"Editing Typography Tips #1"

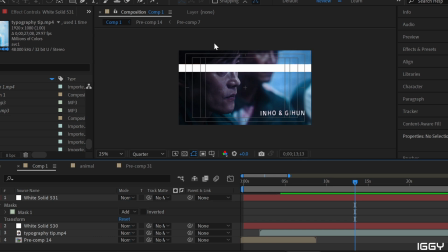744s
So right there, that is his eye line. I am not doing anything above that line. All of my typography is going to be in the bottom half of the screen because I don't want to take away from his gaze. So this is the best spot to put it. And again, we have that switch over just like in the last one.
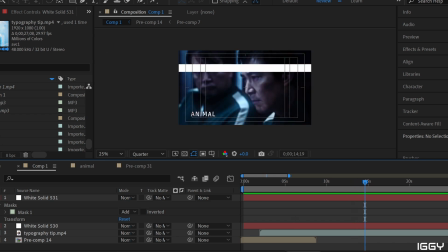762s
And same idea, if I were to do this, I would move my line down.
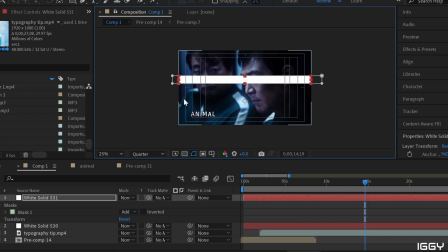767s
So that is where his eyes are. So I would not put anything above his eye line, especially because we also have a Jungbei in the background and we don't want to cover his beautiful face either. So if we have that eye line is here, I'm not going to put any typography above that eye line.
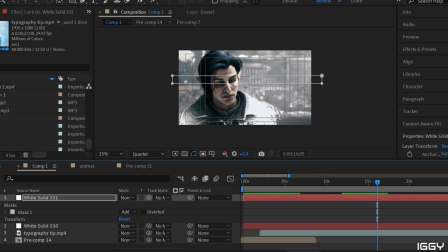787s
So if we continue on, we have this section here. Now, again, eye line, you technically don't have to do that. This time he's looking down and across, so I wouldn't be able to put my typography down here because it would just take away from the scene. So again, I would go back to this. He is mostly on the left side.
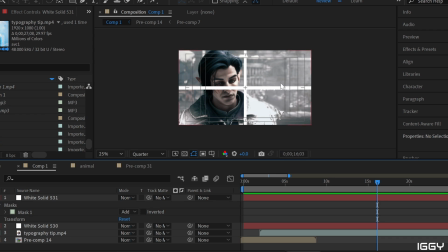805s
I'm going to be putting things on the right side, and this time it is centered because I don't have an eye line to match up with.
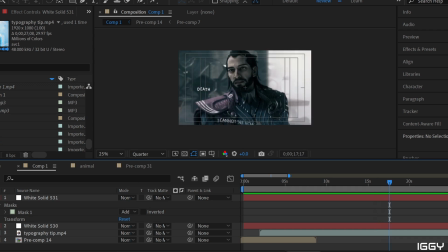813s
And again, we're going to go over to the other side. Now, this part is a little interesting. So again, center, it is mostly straight across from that center viewpoint. Now, in this scene, I actually had two audios going. I had the music going up here.
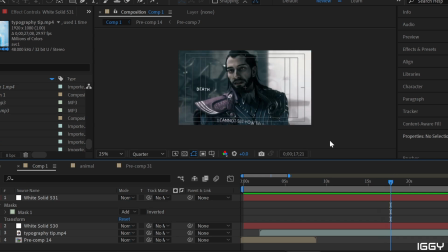830s
So music, these are the lyrics. And down here, I was doing voiceovers. So all the voiceovers that were said were down at the bottom. I would be careful with this if you are going to do voiceovers and typography with those voiceovers.
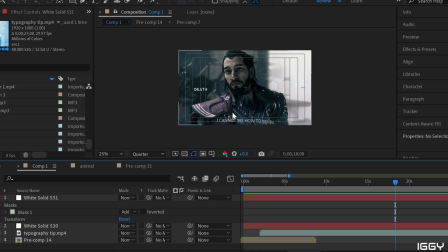845s
I would not mix and match them just because it can get a little confusing. So for this context, I just did the typography for the voiceovers down here. But you can play with that a little bit more. There's no rules here.
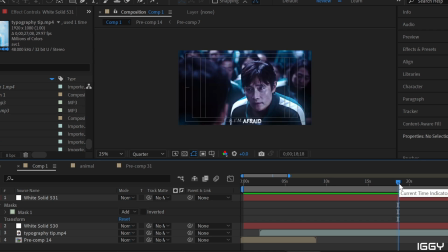861s
These are just all suggestions. So just think of it as a suggestion. All of these are just suggestions.
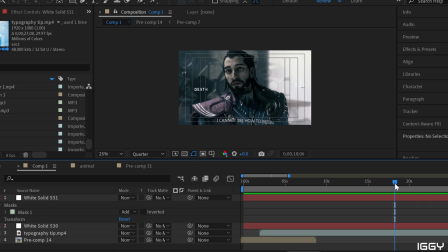866s
These are just things that I have noticed that tend to look better when I am doing typography.
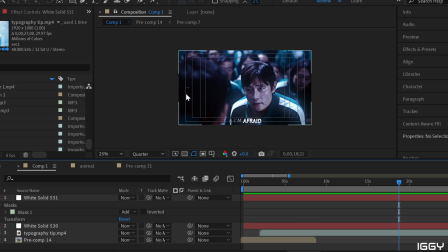873s
This is another one where I had the subtitles, and if you look, I always have these title and action safe outlines here, just because it helps with the placement of the text. I'm usually never going to go under that line here.
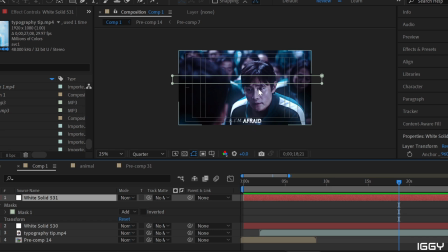890s
So technically I should have brought this typography up just a little bit more, but I'm assuming I was afraid it was going to get into his face. I didn't want to cover Inho's face. So I put the text here just because if I had brought it up a little bit more, I would have been getting close to his chin, and we don't want any chin words. Same thing here.
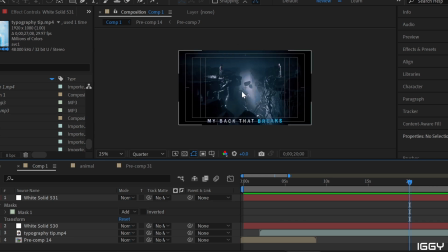910s
So I'm thinking of the placement, and then since this is going to be a wide shot, I didn't want to take away from this wide shot. So I'm here, character is center, I can put my text on the right, on the left, or down at the bottom. But because my next scene has them on the right and the left, which are complete opposites to this scene,
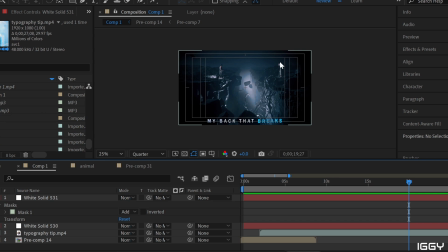929s
so we have our character in the center, characters on opposite sides, I didn't want to break that placement. So my typography would go in the bottom, just so I'm not ruining where the characters are.
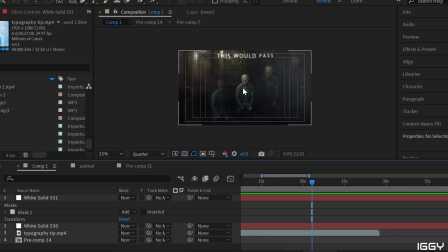943s
So this here, the reason we have this is because our character is dead center. So if we look, the character is dead center, right? So I could put it on the right, I could put it on the left, or because the character's head is far enough down, I could put it above the character.
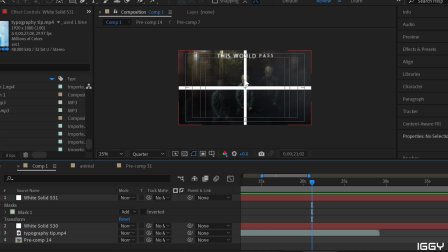963s
Depending on the placement of the character, that changes on if I'm going to put text at the top. The only time I usually put text at the top is if the character themselves, top of their head is visible in the scene, then I will put text up here.
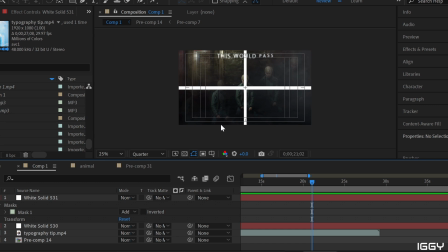978s
It's also usually when the characters are centered and the full character is shown. But for example here, again, we have the character in the center. I could put it down here, over here, or I could put it on top of the character.